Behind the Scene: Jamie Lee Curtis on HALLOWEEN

Hi, everybody. It's Jamie Lee Curtis, and you're here with the AFI Movie Club, and I wonder what movie we're talking about. Oh, that's right. Happy Halloween, everyone. It's Halloween, 1978, directed by John Carpenter, co-written by John Carpenter and Deborah Hill, produced by Deborah Hill, and starring yours truly. and it was my first movie and the time of my life and I'm so excited that we're going to watch a scene from the movie and talk about it.
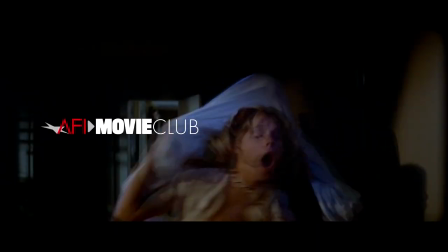[0:29]
So stay tuned.
Any of you all right?
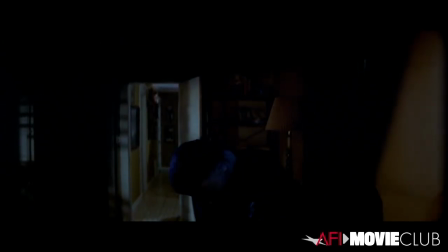[0:37]
This is that moment in the movie where the audience is way ahead of me.
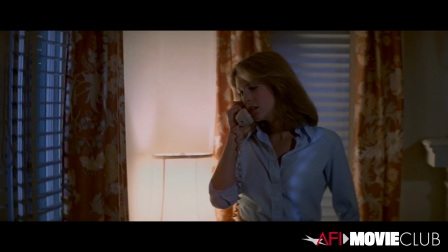[0:43] Are you fooling around again? I'll kill you if this is a joke.
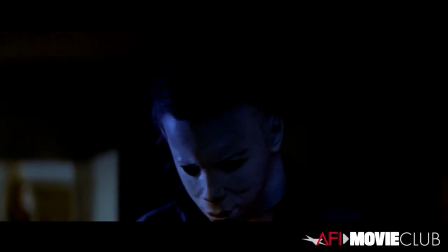[0:48]
This graphic, horrible, violent act is taking place.
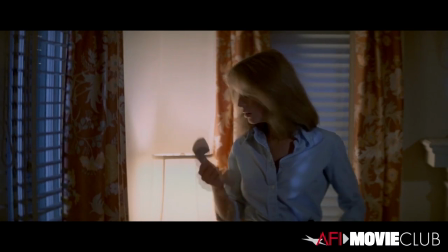[0:53]
And I think it's a joke and a prank. And so the audience at this moment is so completely
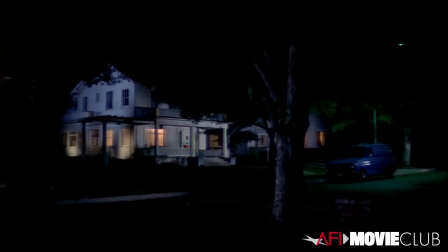[1:01]
freaked out that this main character in the movie has just been killed.
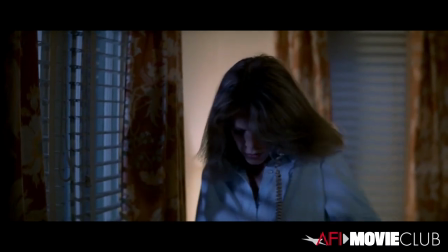[1:06]
And Laurie is obviously confused, concerned.
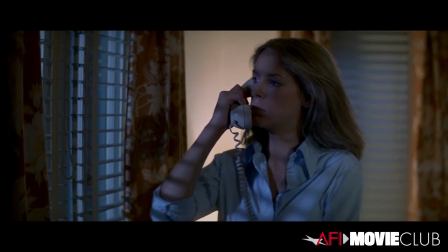[1:13]
There's a little, you know, suspicion. but obviously she doesn't know that something nefarious has taken place.
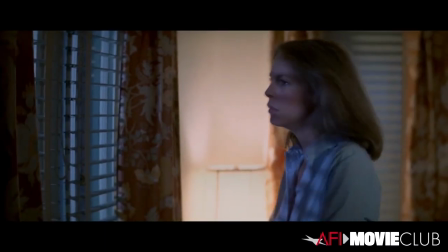[1:21]
That really was frustrating for the audience, which is why John so beautifully constructed it that way.
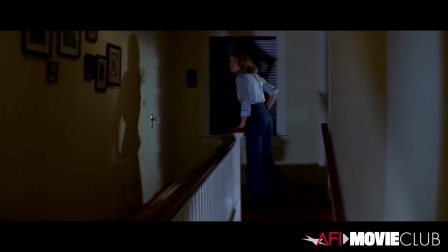[1:30]
You see how curly my hair all of a sudden got? That's because I had a perm right before the movie and it sometimes got very curly.
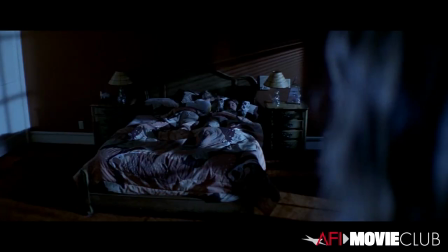[1:41]
There she is. You know, she's looking at the kids. They're asleep.
Sleep tight kids.
She thinks, okay, it's fine. They're fine. I can walk across the street. I want to remind you this sort of budgetary guerrilla filmmaking part of it.
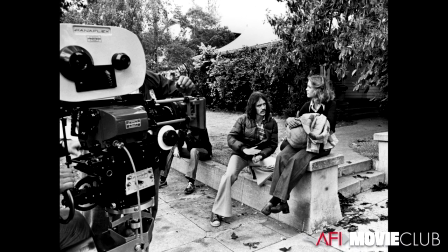[1:55]
The movie was made for $300,000, and it was either 17 days or 21 days.
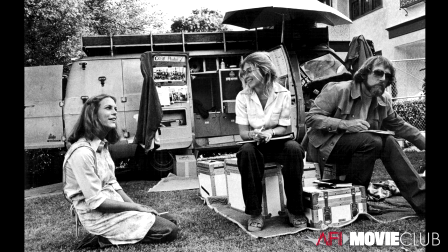[2:00]
There was one trailer that had makeup, hair, wardrobe, props. There was an art department trailer and a camera truck. That was it. So there would be no score being played anywhere. the score that was in my head was Hey 19 by Steely Dan because that's when that song was popular and I was 19 now
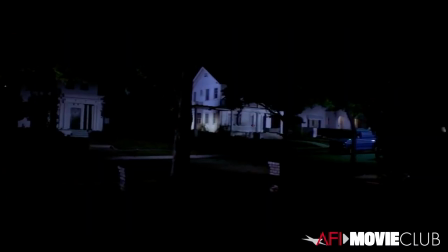[2:27]
this is the moment that John Carpenter talked to me about being
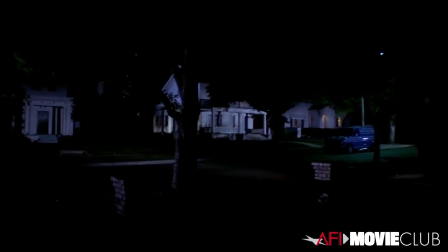[2:32]
vulnerable he said I want Lori to be so vulnerable that people want to take care of her
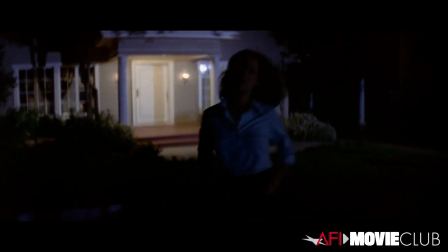[2:37]
and I didn't really understand what he was talking about. I was 19.
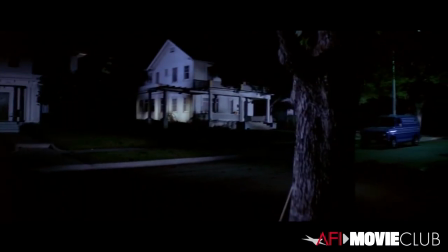[2:42]
But when I saw this scene in the movie theater with this cutting
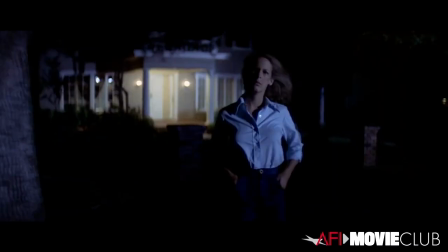[2:48]
back and forth with the steadicam of Lori and then Lori's POV of this scary house,
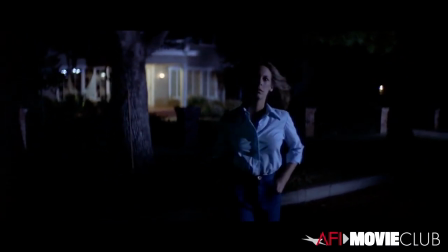[2:54]
all the audience knows what's going on inside that house.
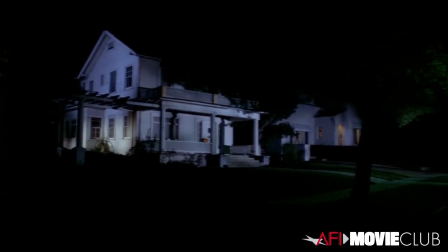[2:57]
They know who's in there and Lori doesn't and she's just sort of curious, not particularly scared.
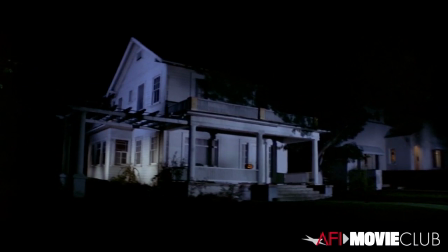[3:05]
There was a woman who stood up in Hollywood at a theater on Halloween night and screamed out, packed theater in Hollywood,
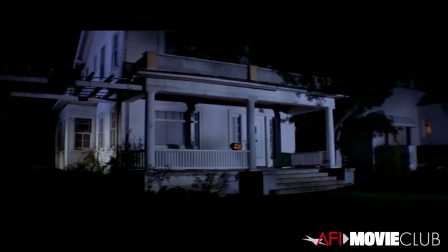[3:14]
screamed out during this scene, don't go in there.
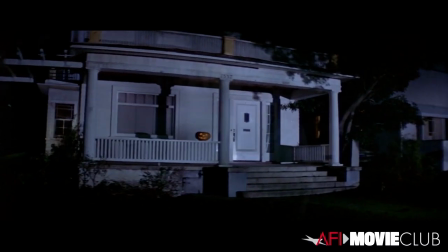[3:19]
The killer's in there.
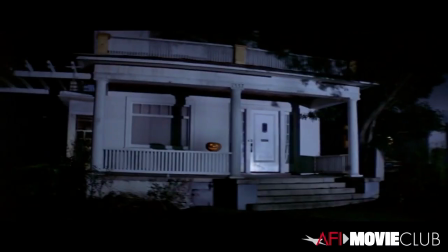[3:21]
And it absolutely showed me what John did so beautifully as a filmmaker was to explain what
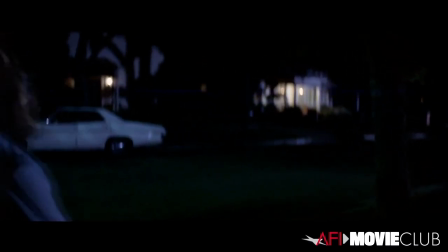[3:30]
was happening in the house and then have this innocent beautiful young
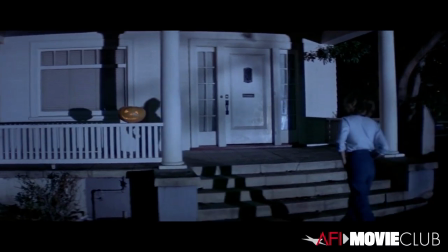[3:34]
woman approaching it and you can't help but want to take care of her
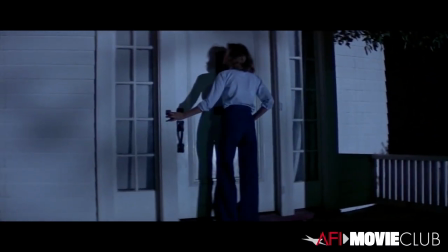[3:40]
so obviously she rings the doorbell there's nobody there
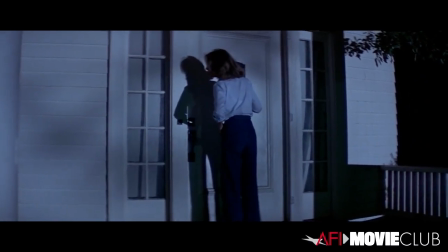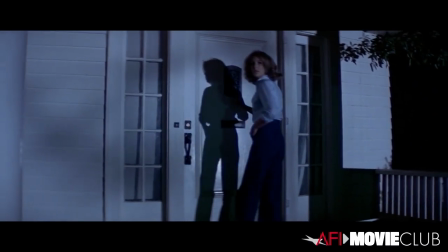[3:51]
she goes she looks back at the house to make sure the kids are safe
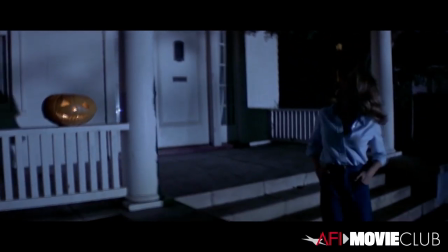[3:56]
and again we know who's in that house we know what they've just done but she doesn't.
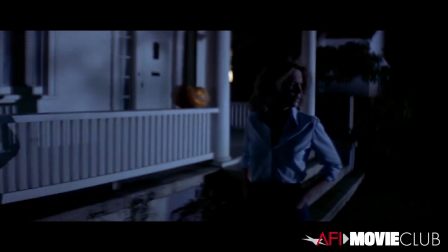[4:01]
And the tension at this point is insane if you haven't seen this movie.
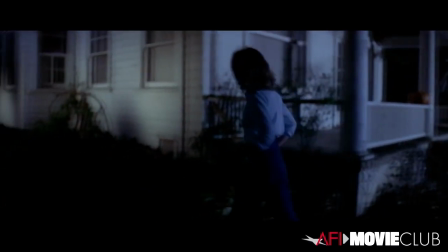[4:07]
The tension is crazy.
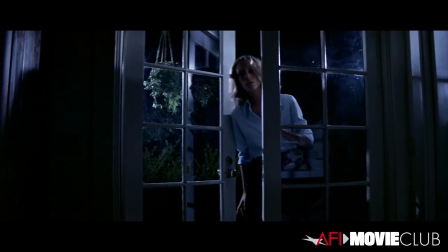[4:24]
So now Lori goes into the kitchen. Oh, look, now you see how clear the glass is there?
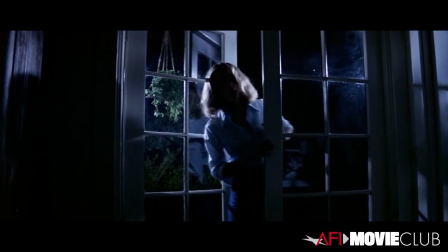[4:33]
It's gonna play into my conversation with you in a minute.
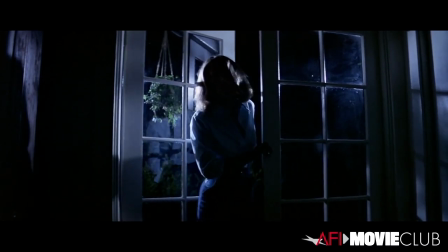[4:35]
At this point, as an actress in the movie, I have just been sort of naturally being this young woman,
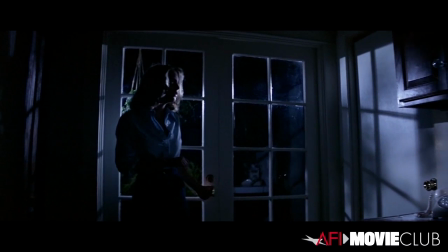[4:43]
little bit of concern, little bit of threat, but nothing really profound,
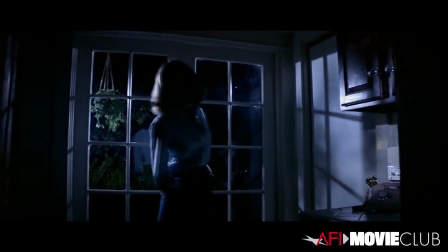[4:50]
just a sort of gentle person that John and Deborah created so that you would care about her. so she was sort of
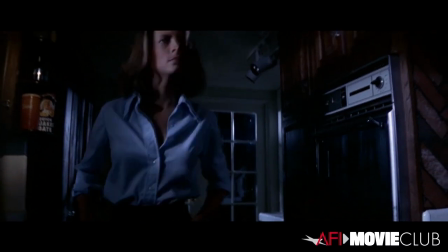[4:58]
a quotidian person she met and she her friends made fun of her but as this sequence unfolds the
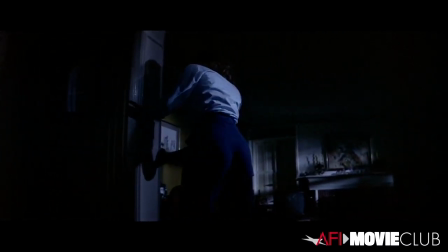[5:06]
tension in the audience is so insane that it's silent all
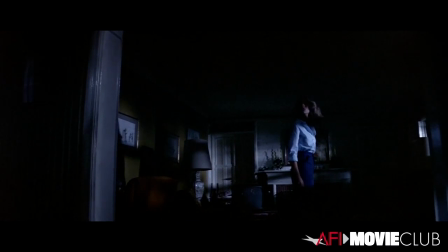right meatheads joke's over come on annie it's enough it's
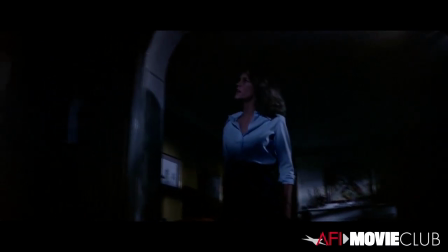[5:34] most definitely stopping funny now cut it out
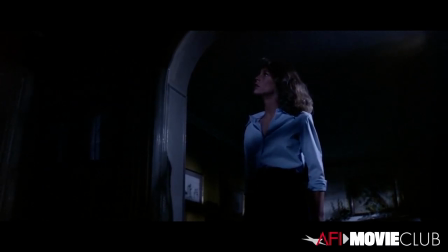[5:40]
we'll be sorry this is such a beautiful shot right here so beautifully
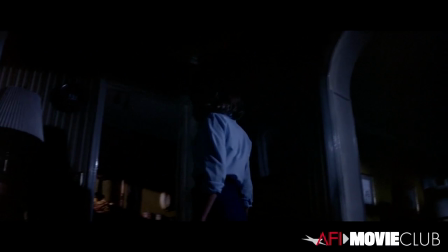[5:45]
beautifully done by dean cundy and ray stella's operating the steadicam which was a
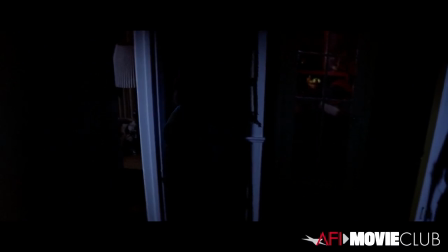[5:51]
brand new technology at the time brand new everybody just wanted to make a movie and make a good movie and try to make something that had beauty to it and at the same time you know satisfy the trope of a slasher film and so here's a moment which you're
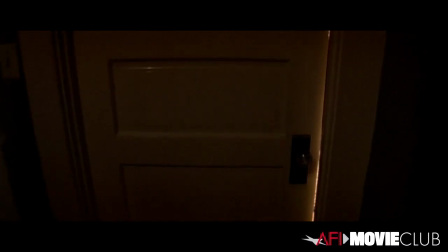[6:11]
seeing on film we only did one or two takes of anything so this
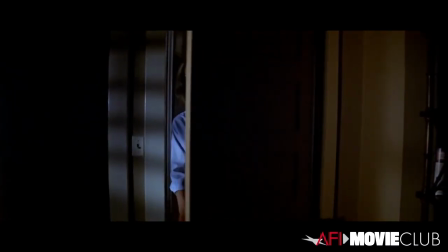[6:16]
moment which is so terrifying so
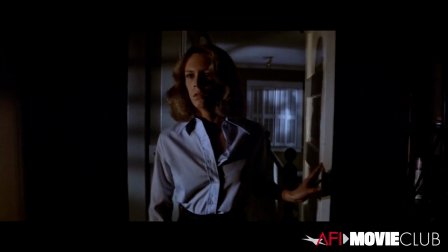[6:22]
terrifying it's fine I've caught myself watching it
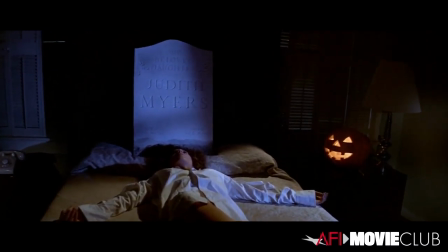[6:28]
and that growing anxiety and understanding that this was something horrific
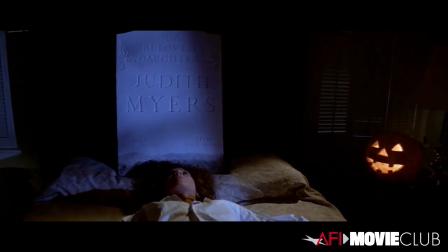[6:34]
and terribly violent and shocking and
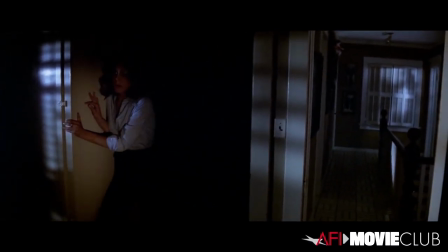[6:40]
you'll see I have to get to the corner and then I have to figure out a way to turn
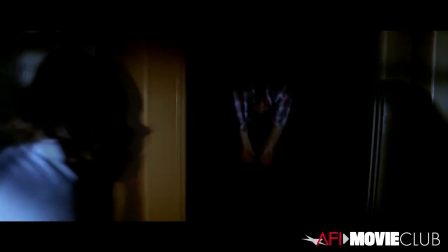[6:49]
which is about to happen and that happens that scared me and I even knew it was coming
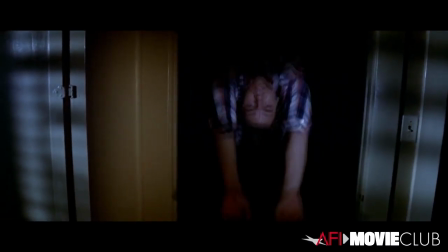[6:54]
And then here with the cabinet opening and the same thing.
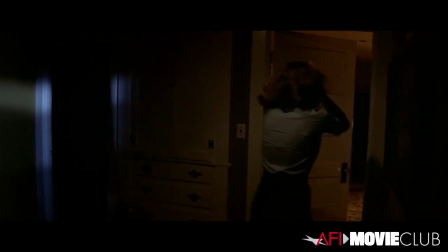[7:02]
And now we're outside. I'm by the banister and this amazing shot.
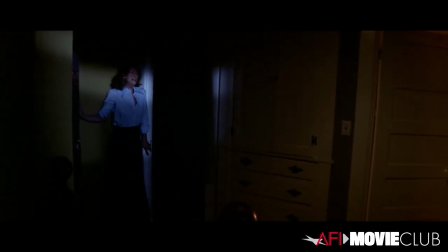[7:11]
To me, this is the movie right here, right here.
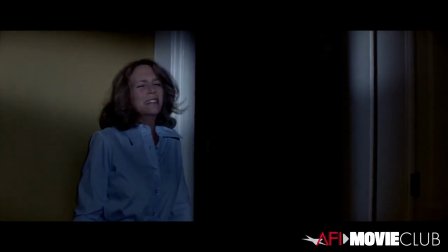Boom. The reason why it's so amazing is the length of time before the light comes on.
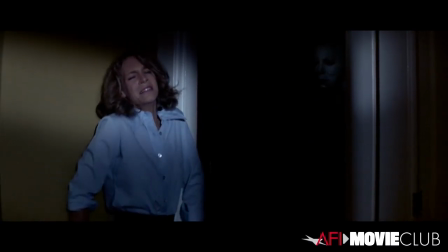[7:30]
It's negative space, but the audience kind of already knows he's there, and it's just exquisite.
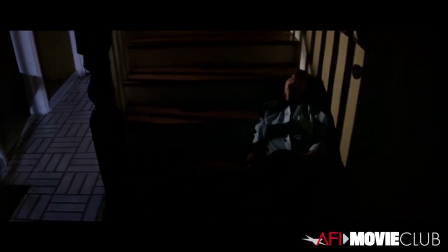[7:41]
There were no stunt people. Going over the banister, there was a grip waiting for me underneath it, and there was a rope around my wrist. Obviously very intense. Move, Lori, move your ass. Get going. Hurry up. Because he's coming.
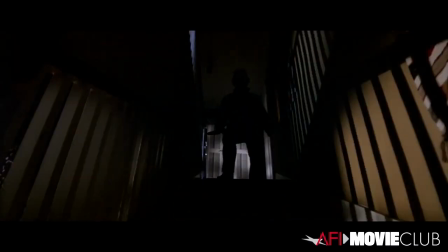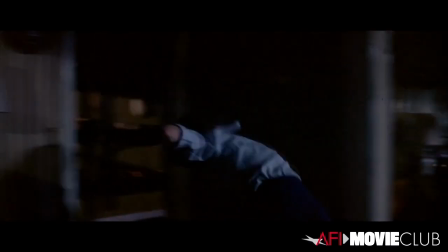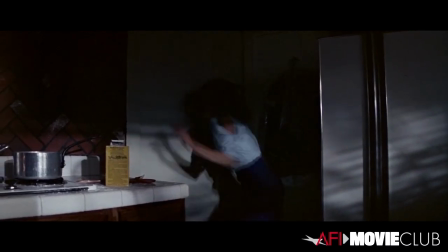[8:07]
And now I go back to the window where I was.
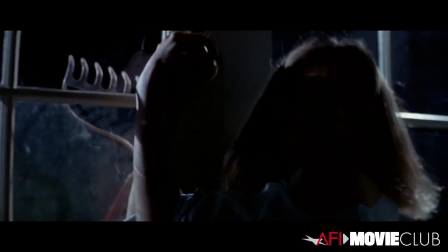[8:12]
But, oh, look, there's a piece of very milky glass next to me. I wonder what's about to happen.
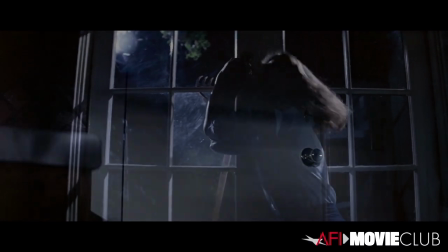[8:21]
See, oh, that milky glass. It's because it was a low-budget movie and there was no money for special effects.